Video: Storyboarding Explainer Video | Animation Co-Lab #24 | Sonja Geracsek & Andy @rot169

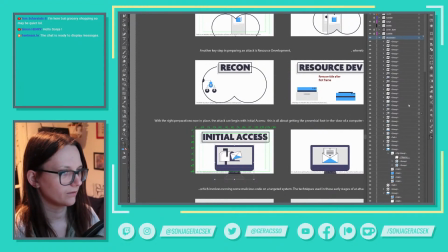(28:43)
don't want the screens to be black either. I think I removed that here as well. So I want the screens to be white, because this gray, it's not very pleasant. So I'm going to make that white.
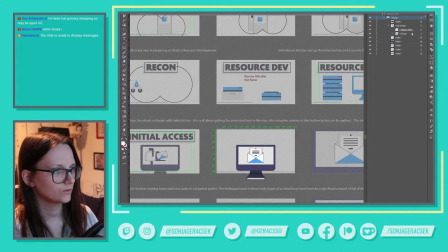(29:03)
And I'm going to repeat that motion on all the other screens.
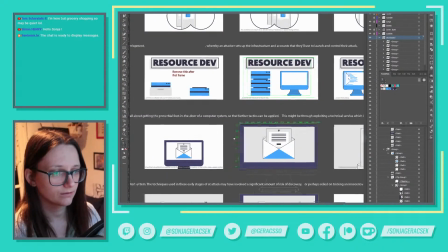(29:13)
And here as well. So here it's the same issue with the zooming in.
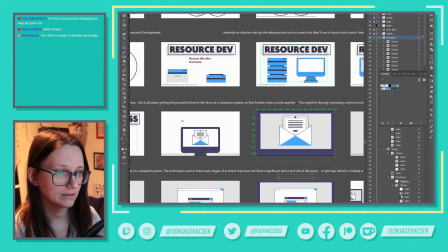(29:19)
I'm going to have to make a decision on if I'm going to use shapes here so that when I'm zooming into this full screen,
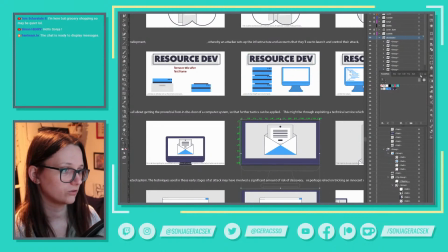(29:27)
the lines don't distort too much. So I'm gonna have to probably use shapes here.
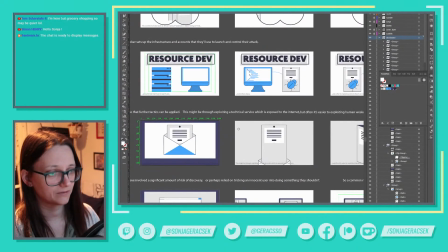(29:38)
The reason I don't want to use shapes everywhere, it's because sometimes it's difficult. If you have too many shapes in a scene, then the scene gets really heavy, and then animating gets difficult, and then exporting is really heavy.
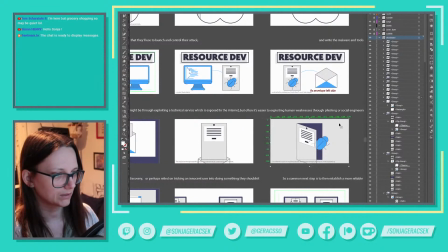(29:53)
So sometimes I just prefer not to have everything as shapes.
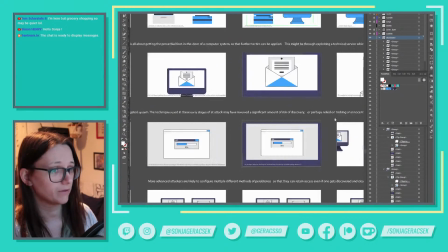(30:03)
If I could have everything as shapes, it's probably much easier to work with. You also don't have any
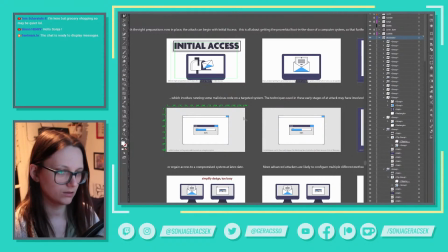(30:12)
you don't have any Illustrator file that's linked and can get lost. So ideally we could always work with vector shapes, but sometimes that is not possible.
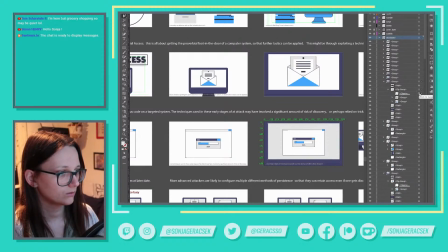(30:31)
And now we have this. So there's a background here. Let's just not have that. Oh, I see.
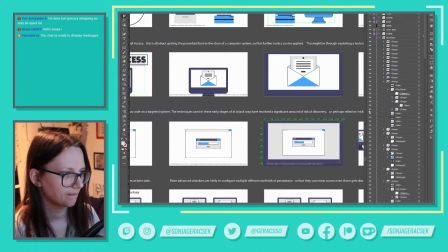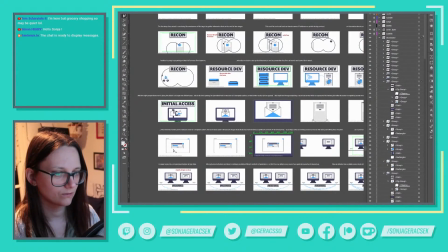(30:56)
Now this is a little...
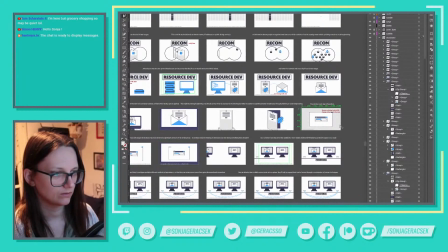(31:04)
So why is this gray again? Oh, right, yeah. Okay, so I actually have to make the little sheet of paper white as well, because
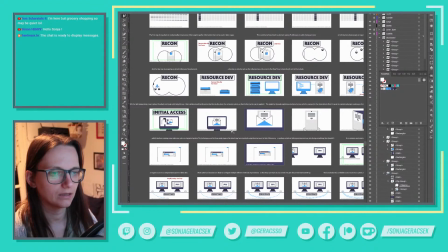(31:20)
it's like the door.
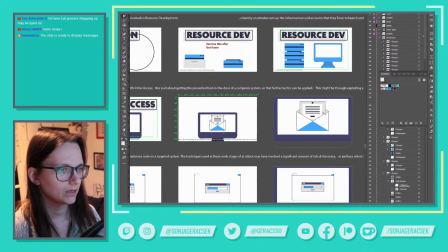(31:23)
So this entire screen is gonna have to, but I think I'm going to replace this piece of
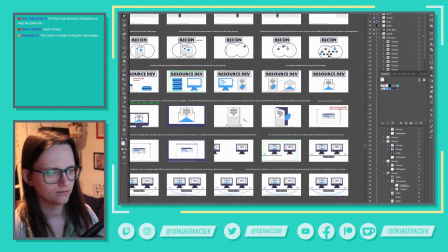(31:30)
envelope, this piece of document. And actually another thing that came to mind is this doesn't need to be in this larger browser, because really I only need this little thing, so this browser thing can actually go away.
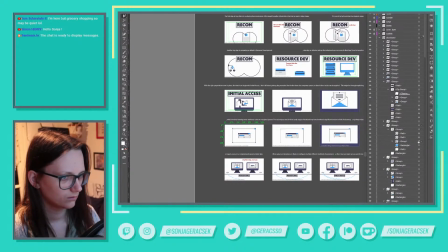And that kind of simplifies the screen a little bit. I don't know if the screen is now maybe a bit too boring.
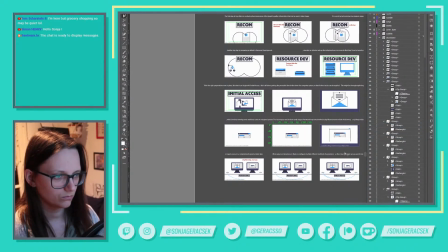(32:04)
I'm gonna have to see once I start adding everything that is necessary.
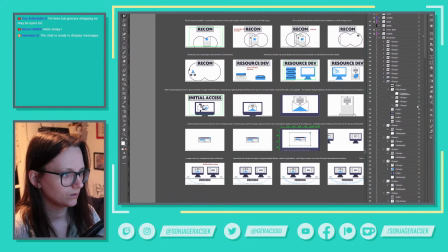(32:12)
I'm gonna see a little later.
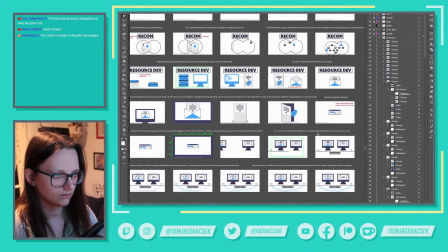(32:19)
And yeah, this whole scene needs to be reworked, so I'm gonna have to come back to that.
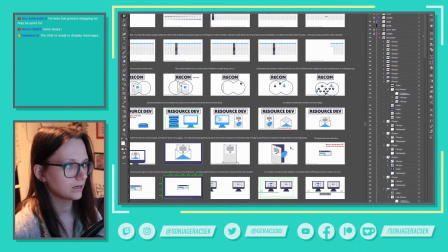(32:24)
So I'm gonna save, and I'm gonna take a quick break, and I'll be right back.